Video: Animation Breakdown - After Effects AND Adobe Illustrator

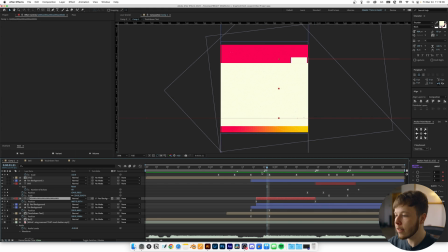8:01 So I wanted some bright color to split it up and then that goes straight into the Kansas text which again is just one big text layer
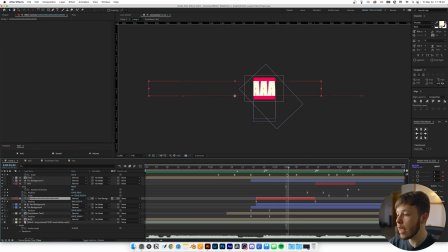8:08 where I just put in a bunch of A's. and then the end right at the end and then I just match the keyframes of it I just
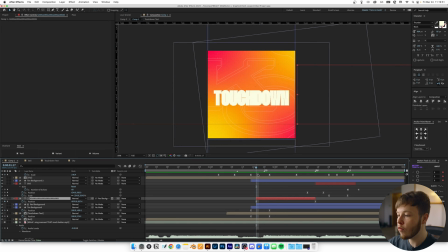8:16 move the position from left to right so that it kind of comes in right as he says and then and all
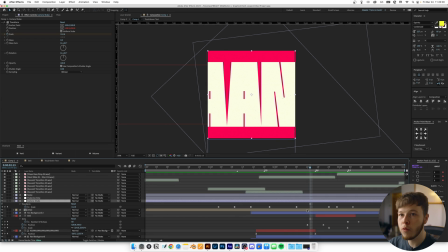8:24 the way until he says the end I had a an adjustment layer where where I added a camera shake but I also animated the scale of it a little bit I have a few scale animations just to add a bit more movement but here specifically I wanted to zoom in to create a bit of a transition
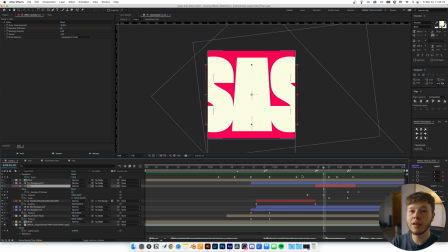8:40 between the two texts as well as having the SAS text move slightly to the from right to left to match that movement so again we're using the match
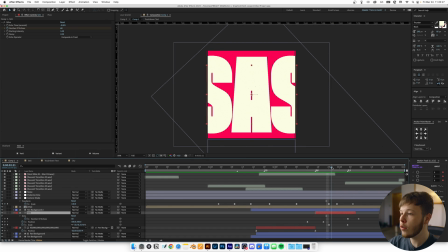8:48 card and on this specific text I added an echo as well so that when it scales down it almost gets like 3d depth and just creates a bit more movement super simple I just wanted to match it to when he said it so that was really the theory behind that and just keeping
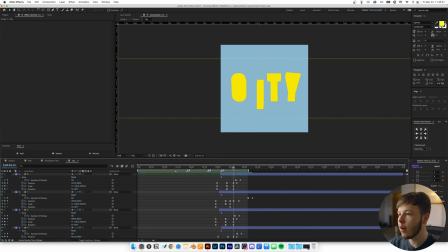9:04 it super simple lastly we have the city text so for the city text I took the text and I split it up into individual shape layer. So each letter is its own shape layer. I animated the position to scale the rotation. So again, keeping it super simple.
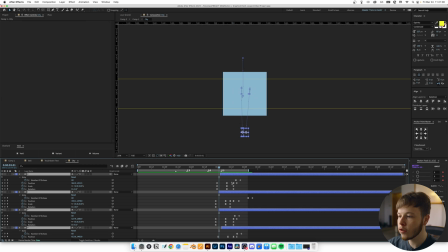9:20 And I collected them pretty roughly down here. So if you highlight all of them, you can see they're all down here pretty much. Then animating up in an upwards firework animation almost with a slight rotation and scale animation and then scale back down and come together.
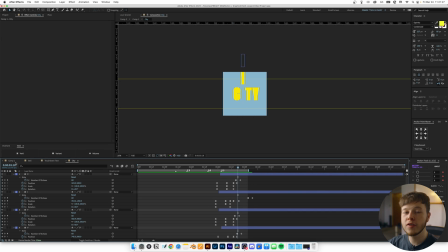9:34 And then lastly, I wanted to carry on that movement so that when we transition into the star of the loop again and to make sure that it loops and keeps the momentum, I animated the eye going upwards so that we could transition to the ball going upwards again in the first scene.
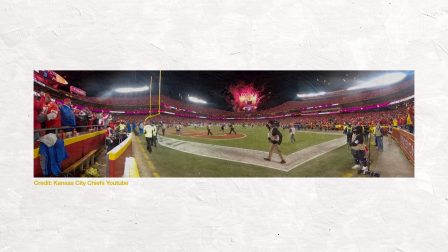9:48 The theory behind this specific animation was the fireworks they shoot off after scoring a touchdown.
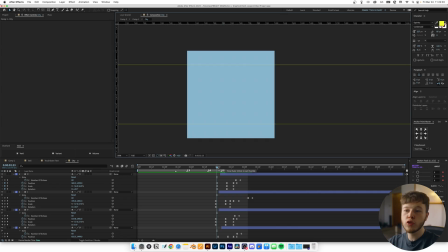9:53 I wanted to keep a lot of the football elements and kind of draw some inspiration from real life and use it in this. So kind of like we did with the football flying as he scores the touchdown. And it's not even something that people might notice, but it's just a nice touch that you can always explain that, you know, it's not just because it looks cool.
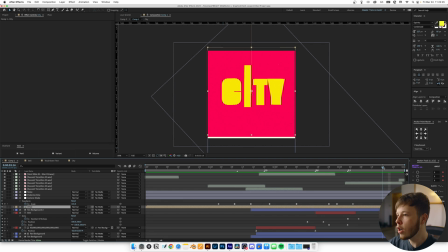10:10 I actually wanted to do something with it. And if you go into our main composition again, you can see as the eye goes upwards, I have the tan background again,
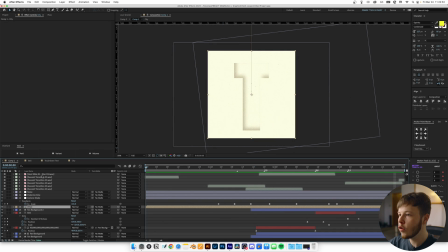10:18 move upwards, and then it transitions into the first scene again, where we have the ball coming in.
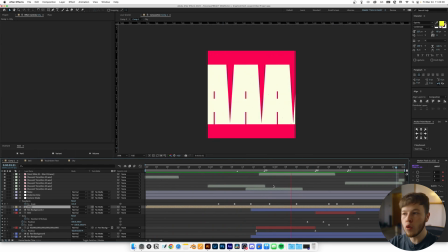10:24 So kind of matching the movements and keeping momentum flowing all throughout the animation was definitely the most important part of creating this.
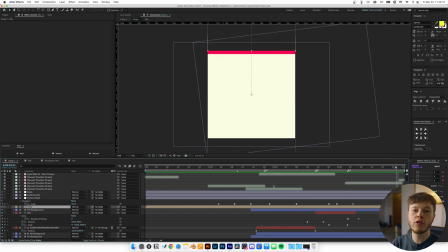10:32 You want the animations to make sense and be coherent because if you have stuttery and unless it's for a specific purpose because most of the time you want it to be moving and flowing and you know you want it to feel right and not just like you made it on a computer where
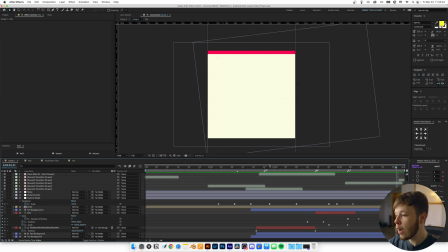10:46 it just starts and stops you know what I mean that was pretty much the main animation so if you have a look at it without all the textures and little bits of extra sauce this is what it looks like so
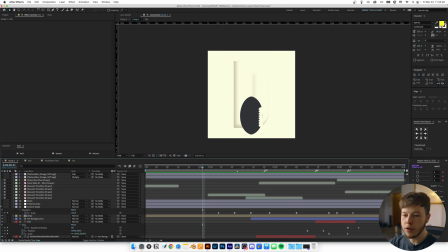11:01 still pretty clean but being the dirty boy that I am, I like adding a little bit of texture, I like animating on twos just to create a bit more of that textured feel. I want it to feel like something because otherwise I just feel like it looks too mechanical almost.
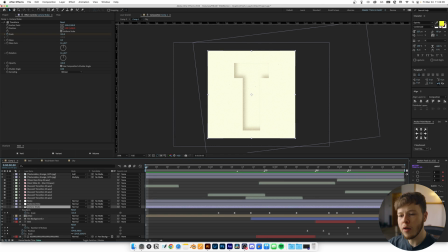11:18 I added a camera shake and where I also animated the scale and whatnot just on certain points for some impact. I added a personalized time where I slowed it down to 12 frames per second like animating on twos for that more classic animation style.
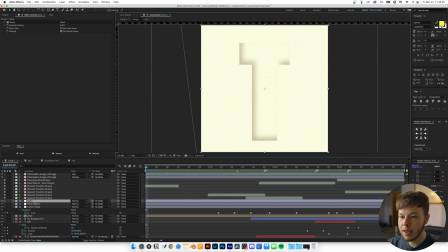11:30 Then I added some noise because who doesn't love a bit of noise and then a bunch of sound effects which I want to make a video on eventually but sound effects can elevate your design so much it makes such a big difference and lastly I have these two textures one is just a
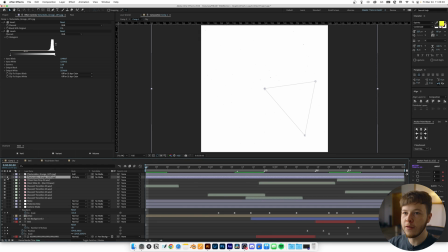11:45 white with black particles it's just the same one just inverted and then a black one with white particles switch to blending modes of dirt and you have black and white particles and that is pretty much it for this salute. I just wanted to give like a super quick breakdown of how I went about creating this just because I feel like it's always nice seeing other people's processes and how they go about stuff and I also just wanted to show you can make something super cool without knowing too much.